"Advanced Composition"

Most people think that using your wide angle lens is only for getting everything in the shot.
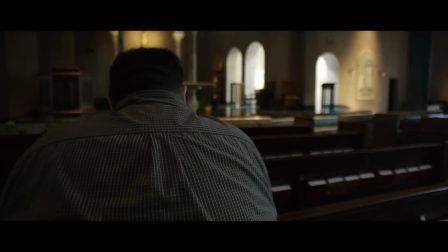5s
Well, I'm going to show you how using a wide angle lens can not only get everything in the shot, yes,
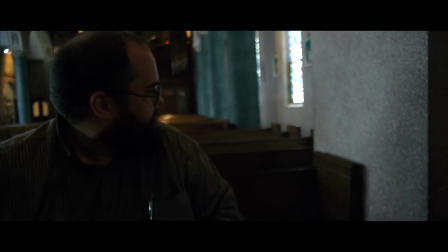9s
but it can exaggerate the distance between your subject and the background, making it feel like your subject is in a much larger space.
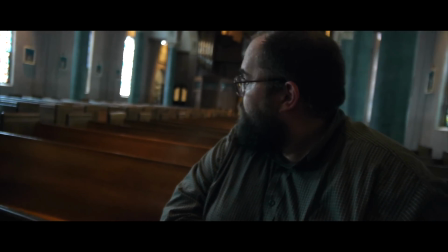16s
But not only that, it makes your audience have a greater sense of their present. Now, it's not going to be like, wow, it's just like 3D. I'm there in the video with them. No, but it gives them a greater sense of, I'm close. Because of the focal length, you feel close to the subject, you feel more intimately involved without even realizing it. This is what's happening whenever you're watching videos and you feel really wrapped up in the video. It's because they're really close using a wide angle.
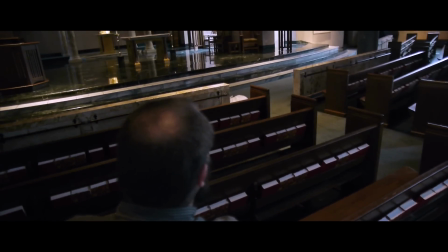39s
We're going to look at not only wide angle, we're also going to take a step back and look at a portrait length lens, and we're going to see how that affects the background. I prefer to shoot at 50 millimeters or 24 millimeters whenever I'm shooting a video that I want people to feel part of this video.
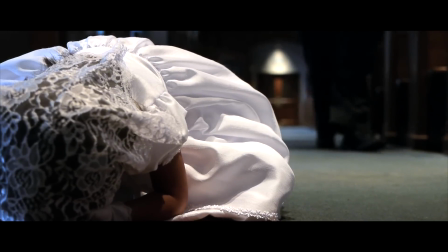55s
I want them to feel a connection. And so I'll use a 24 millimeter lens when I want to exaggerate the distance between my subject and the background, where I want them to feel like the real depth that's being portrayed. And I'll use a portrait lens or a zoom lens in order to make it feel more compressed.
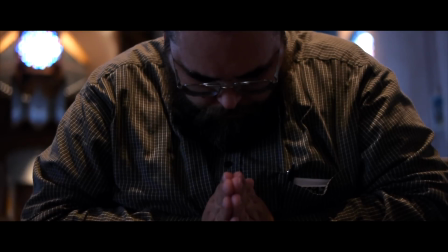73s
So just like I can exaggerate the distance between my subject and the background, I can use a zoom lens to make that background feel a lot closer to the subject than it really is.
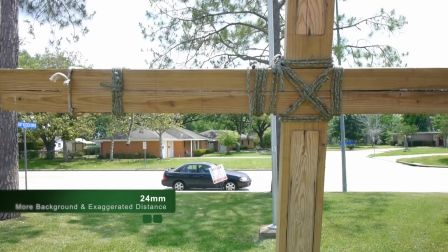84s
What I want you to do is pay attention to how much of my background is actually in the frame.
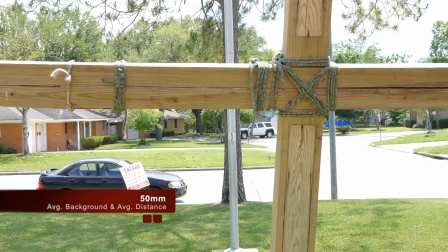90s
Now, this is being shot at 50 millimeters. I have the cross about the same place in my frame.
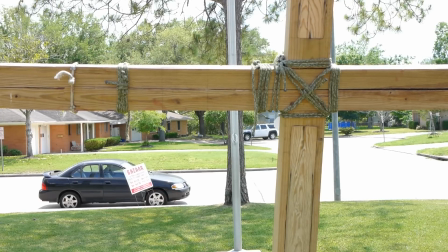94s
The only difference is, look at the background. I have a lot less of it than I did before. Still, I have a lot of the background in there, and this is my preferred focal length.
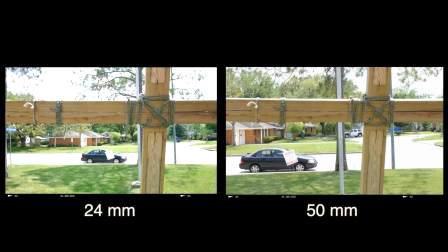102s
I personally prefer to shoot at 50 millimeters. This is a 25 millimeter lens, and it's double the focal length because of my crop factor of my camera.
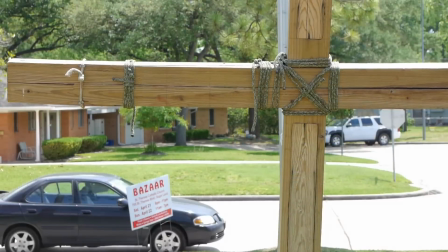109s
Okay, now I'm shooting at 90 millimeters.
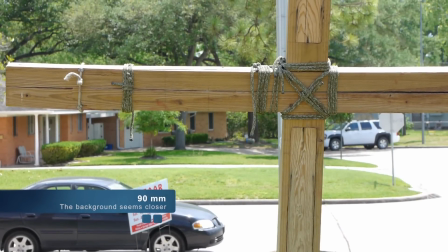112s
Again, what I want you to pay attention to is not so much the cross itself, but look at the background in comparison to where the cross is.
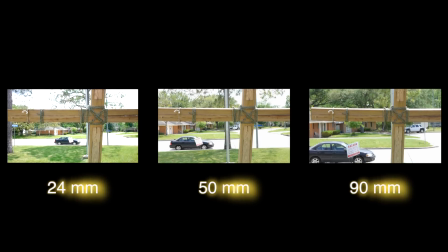119s
The background feels a lot closer than it did when I was shooting it at 24 millimeters, and not only that, but there's a lot less of it.
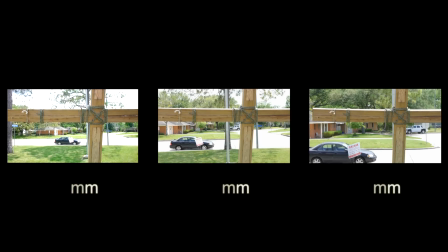126s
So again, I can use these different effects to convey the emotions and to really have a subtle, very subtle, but still very powerful impact on your audience. God bless you and God love you. I hope you found this informative. Take care.